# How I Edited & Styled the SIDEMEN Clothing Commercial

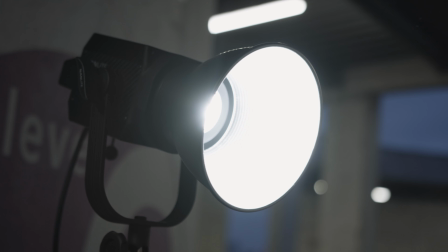437s
And then when it got to nighttime, Con brought in the big boys, the Nandlite Forza 200 and the Titan Astera light tubes to create some light on me because obviously that lens didn't shoot any lower than f4 let me check i'm really bad with canon lenses i'm sorry any canon user watching this f4 to f6.3 before i start editing any cinematic sequence or put any special effects or stuff like that in i always try
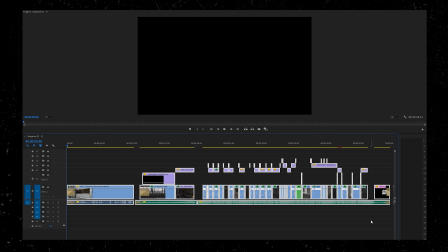460s
and get the song first because once you have the main song and the main beat you want to edit to it will make life a bit easier for you because you can sort of edit and match your cuts to that beat i much prefer not to sort of overcrowd it with transitions. I've seen a lot of videos on YouTube and on Instagram. This is just my personal preference by the way. I'm not saying this is wrong or right but I much prefer to watch videos that have really nice subtle cinematic just cuts, nice masks and stuff and really subtle transitions in rather than watching and seeing videos that are crazy and madly sort of overdone with transitions because I feel like it gives me a bit of a headache and I I can't really appreciate the shot. It's a bit too fast for me. And I just kind of struggle to keep up with it. But again, this is just my personal preference when watching and editing. One creator that I was really, really inspired by, by the name of JR Ali, he uses really nice sort of, they're really quick transitions.
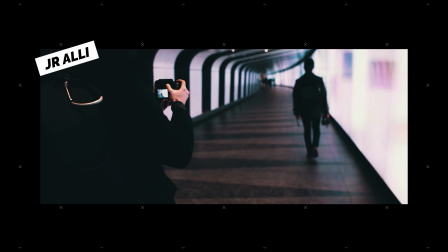514s
And with the sound effects that he does, he's made a video, I think, cinematic in London. And he used some really, really nice transitions in that. They were quite quick, but they were also really seamless. That was who I was sort of inspired by in the style of editing that I went for for this particular sequence. Looking into the first couple of opening shots I made sure that each shot that I selected was a rotating shot around me so Con would be going around me with the gimbal.
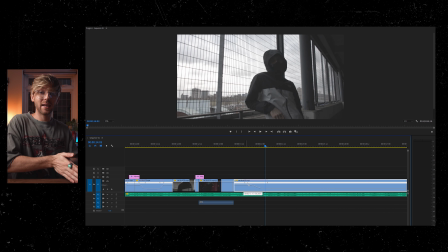539s
So then I was actually able to speed up the beginning and the end of each clip
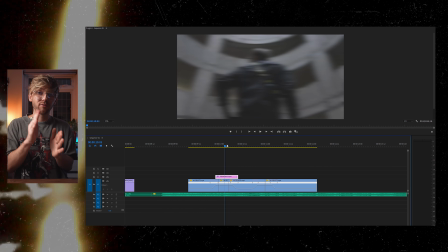544s
and add a Gaussian blur over every single cut so it looked seamless.
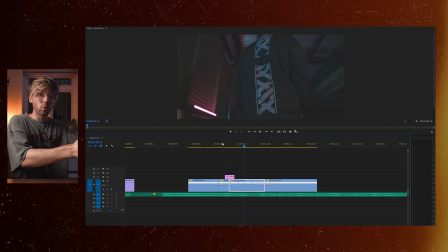549s
The whole thing looked seamless and the camera was constantly rotating around me. Two frames to the left, two frames to the right again constantly speeding up the beginning and the end of each clip so it looks completely
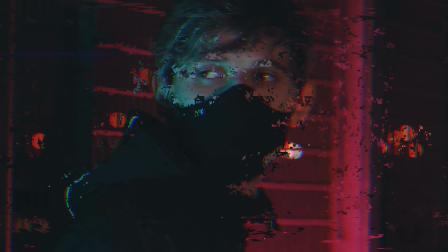560s
seamless using that gaussian blur effect and i also added a bit of an anamorphic flare overlay to a lot of the shots where you had the blue and the pink light was it pink it looks red on my screen for some reason here yeah it's definitely pink using that sort of anamorphic
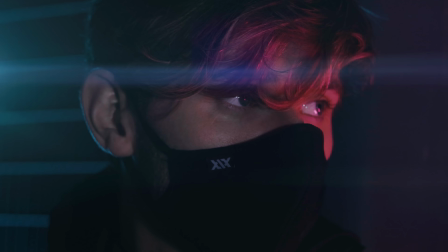575s
flare overlay i actually was able to give it a bit more of a cinematic look see that see how it just makes it look better, makes it look more cinematic, it makes it look like you're part of a film, you get what I mean. Now the most time consuming part to this whole cinematic sequence was the color grading.
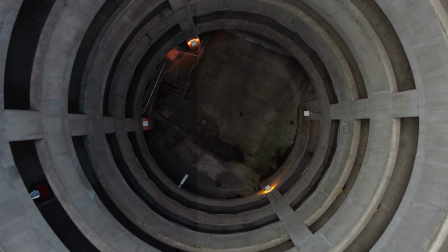591s
Now I love to color grade, color grading is like one of my favorite things, I like it just as much as editing photos, I see it as the same thing, your color grading photos,
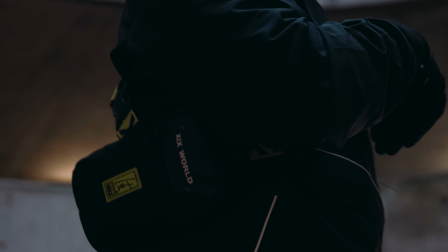599s
your color grading video. And with the grading on this, I put so much time and effort to getting the colors right.
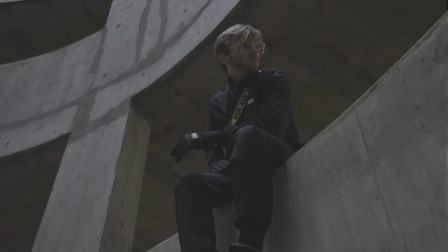606s
Because we're working with quite a few different scenes, Obviously, we've got daylight, we've got night. It was quite tricky. So I pretty much graded every single clip by itself.
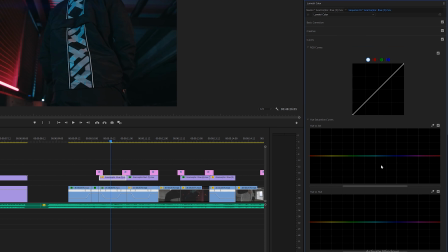616s
Once I had a grade for one scene, so for example, the scene where it was nighttime and I had like the pink and blue lights around me,
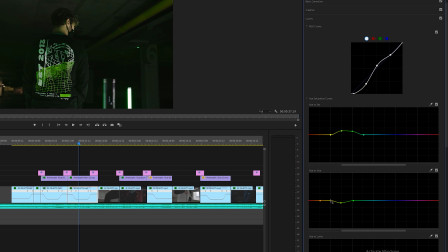622s
I made a grade for that specific scene and I was actually able to copy that grade once I've made it onto the other ones and the same with every single clip in that environment. So that saved me a bit of time, but getting the colors right, I was just such a perfectionist.
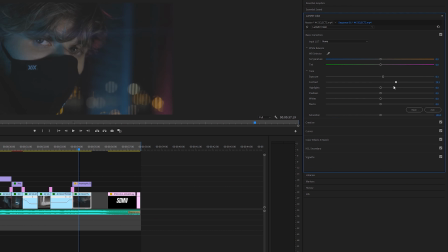638s
I just was there for hours, turning and playing around with the dials. The tone curve actually allowed me to brighten and darken certain areas.
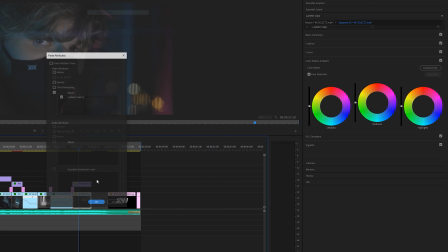647s
So when you're shooting in a flat picture profile and it kind of looks a bit faded, you play around with that tone curve, you can really sort of crush those blacks, bring up the highlights,
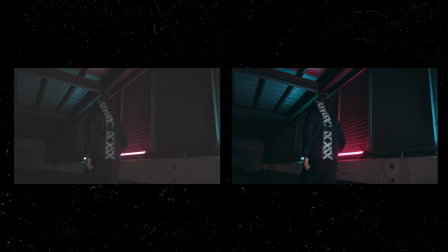655s
and especially the shots of me, like my face, the really close-ups of my eyes. Playing with that tone curve, I was able to really crush those blacks and bring out the highlights in my skin. So I'm really excited to see what you guys are going to come up with. I've already seen a few entries which look really really cool. Someone played around with animation which I thought was so sick. Deadline 5th of February. All the rules I've spoken about before and that is the end of the video. I hope you guys did enjoy it. If you did and you want me to do more stuff like this with Con, leave a like rating. Go and check out Con's channel.